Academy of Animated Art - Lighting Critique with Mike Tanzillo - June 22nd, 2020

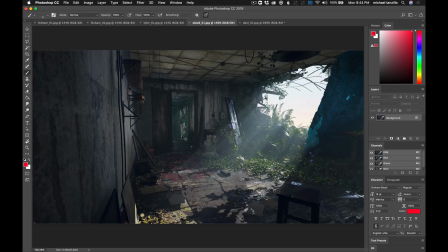[0:01]
Happy Monday, everybody, and welcome to tonight's version of your lighting critique. So we've got a handful of images, not a super large amount tonight.
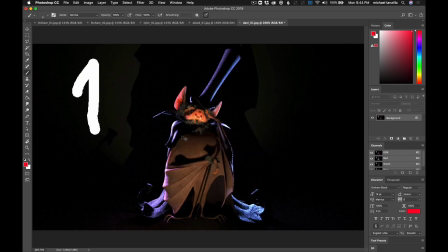[0:11]
So I just kind of want to go through each one individually because you guys are getting really good, and this is getting fun.
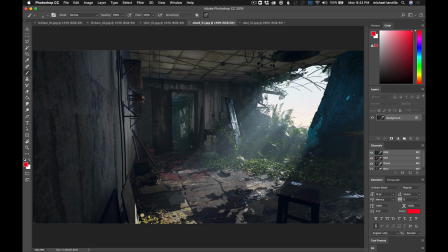[0:19]
Okay, so I want to start with Ubaid. Ubaid, I haven't heard from you in a while. It's great to have you back. This is lit in Unreal, and so my first thing with this is I just want it to be exposed up a little bit.
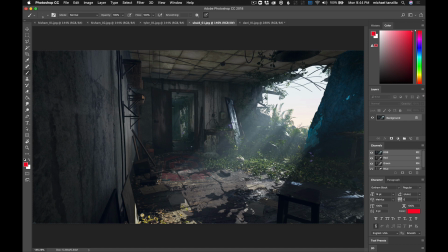[0:33]
There are two main things that I noticed right out of the gate. Number one is like these darker, lost my cursor, these darker shadows in here. See them down in here? These sharp, not darker, but sharper shadows.
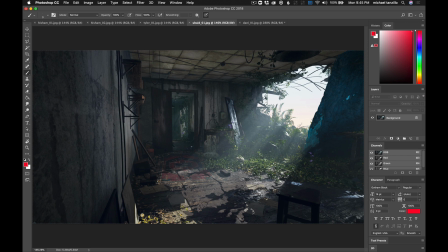[0:49]
I would expect them to be a little bit softer. Or maybe they're like weird parts. No, I think they're shadows. So I would just expect them to be a little bit softer, the light coming through.
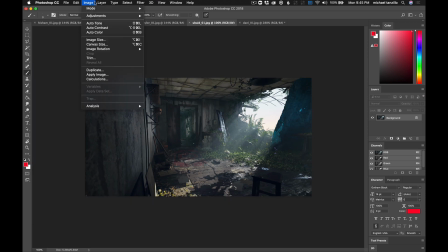[0:58]
I love the volumetric ray, but the big thing that I noticed right out of the gate was just like, I want there to just be overall more exposure to this.
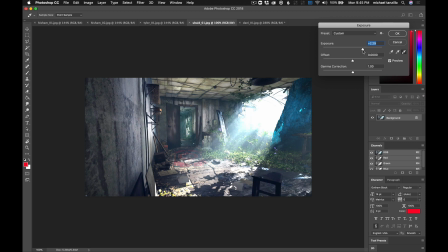[1:06]
So one of the things that I know that Unreal has really been pushing is this idea of like exposure changes. So, I mean, I only know this from the demos. I haven't actually done it. It's probably incredibly difficult, but like the idea of like when the character walks into this light,
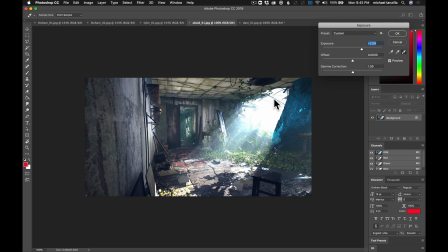[1:23]
all of a sudden the light outside gets exposed because their eye can get exposed out there. But if they're standing back here, back in the shadows, I would expect this to be a little bit brighter because the overall exposure will go up because now we're exposed for the shadows and seeing some of that in here.
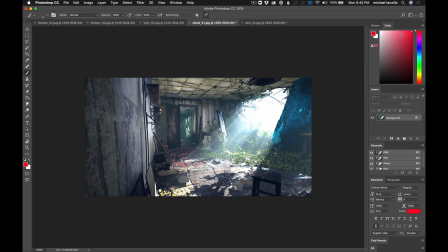[1:43]
Additionally, from there, let's see, let's close that. I think we can get a little bit more.
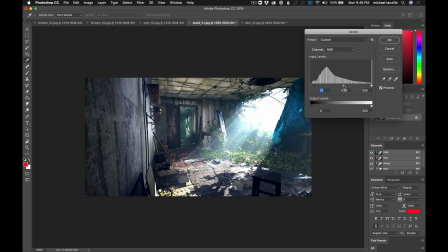[1:53]
Yeah, and like a little more in the super darks, still kind of keep the brighter exposure. So like something like that.
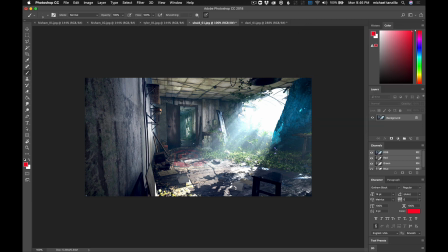[2:02]
And then it's interesting because like I don't know, it depends on what your focus is in this scene. Like if this is just light spilling in here and it's no big deal, then I think this is fine.
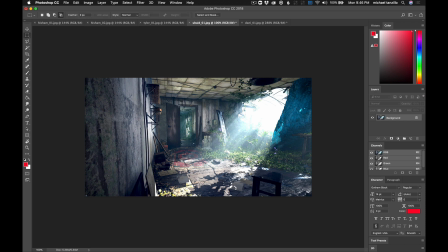[2:17]
But I'm curious if there's a desire at all to really. Basically, it's like, do I want to keep the character here, or do I want to move the character through to this room? So if I want to keep, if I want the audience to stay in here, I want the character to stay in here, I would,
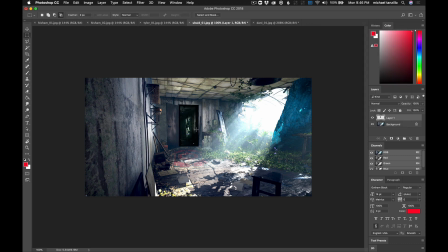[2:35]
and this is just mocking up, I would darken that room a little bit and to keep us really kind of focused into this area, something like that, so that we would stay right in here. Versus if we really wanted to hype up that area back there.
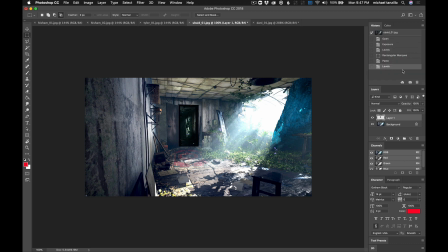[2:55]
Then we could do the opposite.
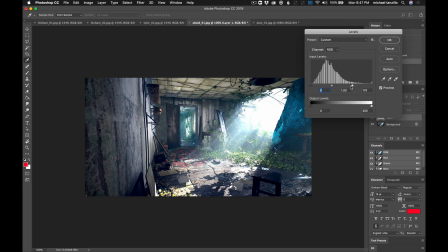[2:59]
So like I would make it brighter back there. Really kind of draw the eye back into that room too. So it's basically just like I think you should go one way or the other with it, and either really push us back in there or keep us where we are. But overall, I think this is looking really cool.
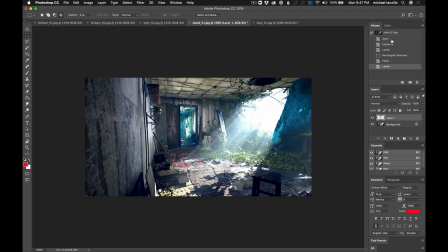[3:17]
I think you've got a really nice handle on this tool and making some cool images. I would also like to see like this part of the ceiling over here get a little bit darker.
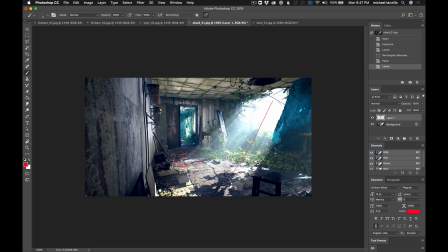[3:32]
I think because I'm just thinking about the light coming in and bouncing up here, and like it would really be bright up in there, and then just like a little more variation on the ceiling. And in this shape, I'm not quite sure what this thing is, and it might just be this angle at this moment. But like this rock wall is very blue. It almost feels like a weird iceberg.
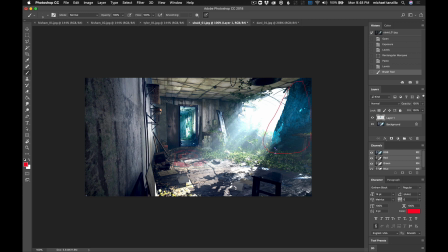[3:49]
So I would just, if it's the wall, I would take out a lot of the blue and just leave it like that.
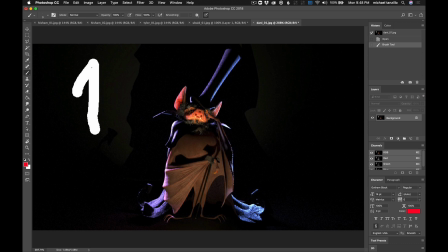[3:58]
Okay, so now we got Dani's. Dani, you left me in suspense, man. Like you said there was going to be one of two, and maybe I missed it, but I only saw one in there. So please let me know if I missed one of them.
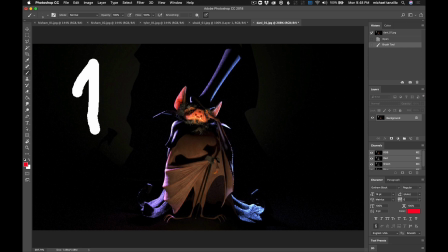[4:09]
Biggest thing, like it's nice that you're getting this underlight in there. I like that you're starting to get these colors in the edges. This subsurface on the ear is looking nice. The bounce light.
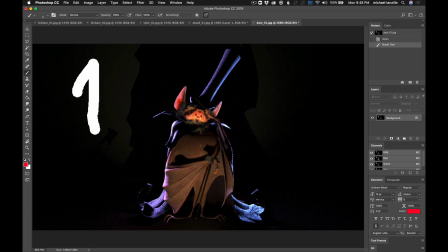[4:24]
The thing you want to do with this is you want to soften it, so because you don't want these like super duper soft shadow or hard shadows, and more so you don't want it.
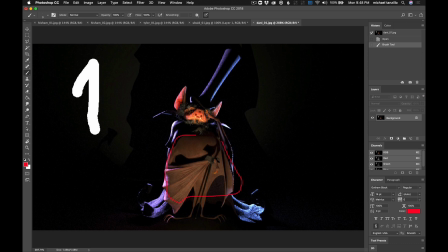[4:37]
Right now, it's really, really, really lifting the values of the chest and of the feet, and actually really flattening it out. In here, like you can see up his whatever torso of his body is really starting to flattening out in there. And what I would really like to see is for this to get darker, more shaping,
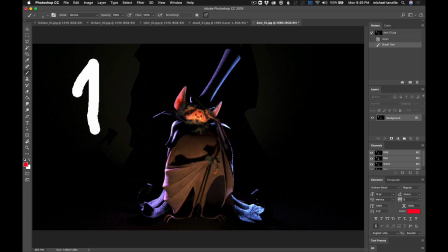[4:55]
and then more of an emphasis I'm using the specularity of this value and less on the diffuse. So right now it's like just very brown, but it also looks very matte. Like it looks very, like I don't see a lot of specularity in there. So I would take down the diffuse value, increase the specularity, and to create shaping this way.
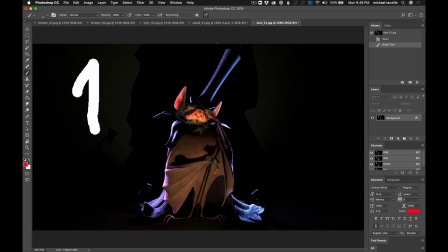[5:14]
Check the previous one. I think Clever did it really well, and there were a couple other iterations of this with like really nice specular highlights, like really like Calabaza Muele had one too. We're just like really getting into the details here, but just like picking it up in the specular.
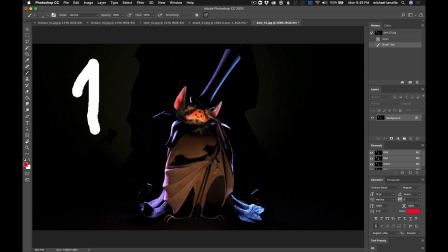[5:29]
So we want the overall value to be down, but like a sheen, like a leathery dark sheen on it, like that. I think would be wonders. But and on top of that, it's starting to come into place. I just want to see this with the background in there because it's hard to tell just over black. But I think this is coming together well.
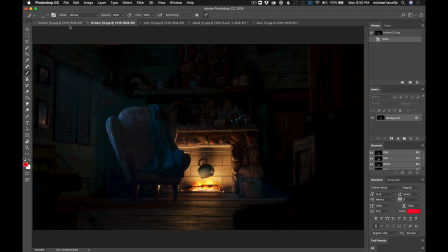[5:50]
Hisham, so we've got these two here. Really cool stuff.
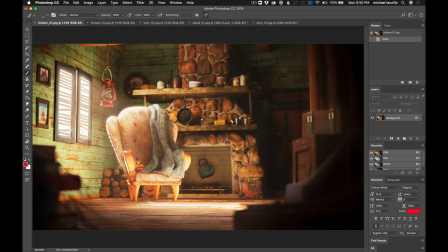[5:54]
The one thing about this one is it looks a little bit like the chair looks translucent to me, and it's almost like I want to just slightly tone down this that bright hit, like just because it's almost like it feels like a gummy, like it feels like it's shining through there.
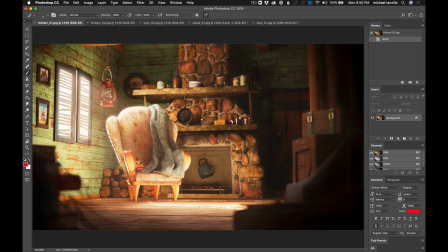[6:13]
But other than that, I think this one's coming together really well, and maybe darkening the wall over here down just a little bit more. Because it almost feels like there's an artificial spotlight shining back onto this space.
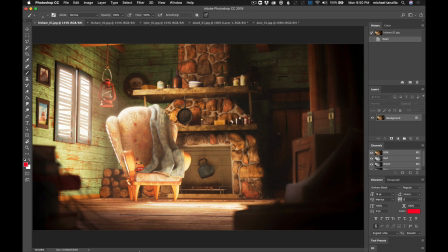[6:27]
And I know it's probably just bounce light, but I just want to get that a little bit darker to really kind of zero in on the center of the room. And then for the night version,
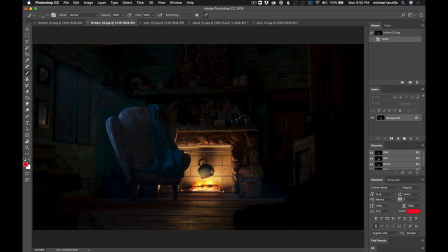[6:39]
I love the shaping that you're getting here on these rocks. I love a little bit here. I think we might be able to push
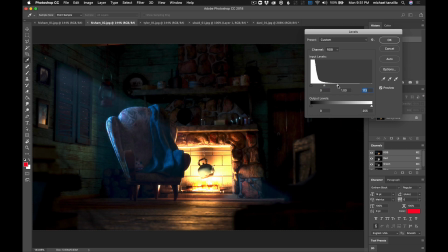[6:51]
and I'm not looking at the spot here because I think I just want to push more of that warm light around the space a little bit. Like, do you see? And I guess when I'm lifting it, you see some of the the blue values come up too.
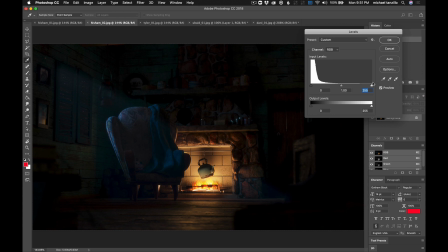[7:06]
But I maybe keep the moonlight where it is. But like, just watch the warm color.
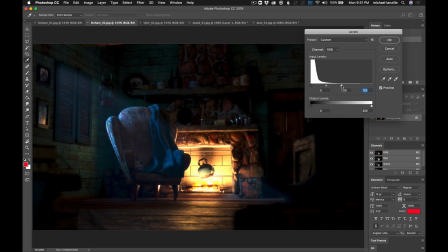[7:10]
Like as this comes up, you can see more shaping get pushed into the room, and I just want to do that a little bit too. Yeah, that's not great. But I just want to make this a little larger and pushing it out, just maybe not larger, just push it out a little bit more.
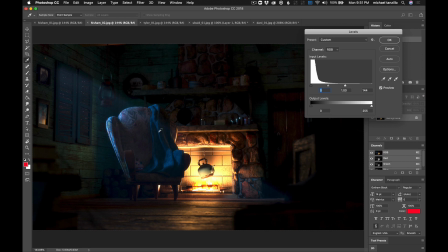[7:26]
So the fall off happens a little less quickly, so it picks up a little more. But other than that, again, this one's looking really well.
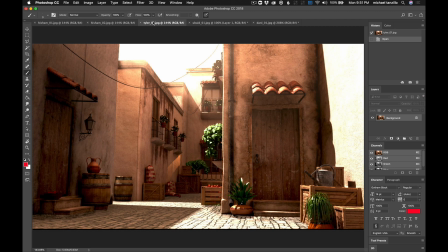[7:34]
Tyler. Yeah, so Tyler, the amount of progress you made on this in a very short period of time is really quite impressive. I love you talked about the added texture on the picture over here.
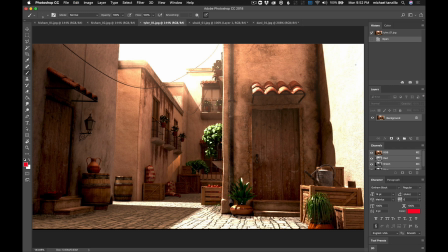[7:48]
Really nice. I think that's looking great. So yeah, this wall, you were talking about having it be like blown out, because again, this is as an artist or as the photographer or cinematographer on a shot like this, you're going to have to decide whether,
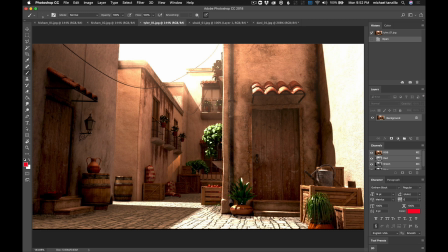[8:04]
do I expose for the sunlight or do I expose for the shadows? And in this case, we expose for the shadows, which will blow out some of those areas. I'm wondering if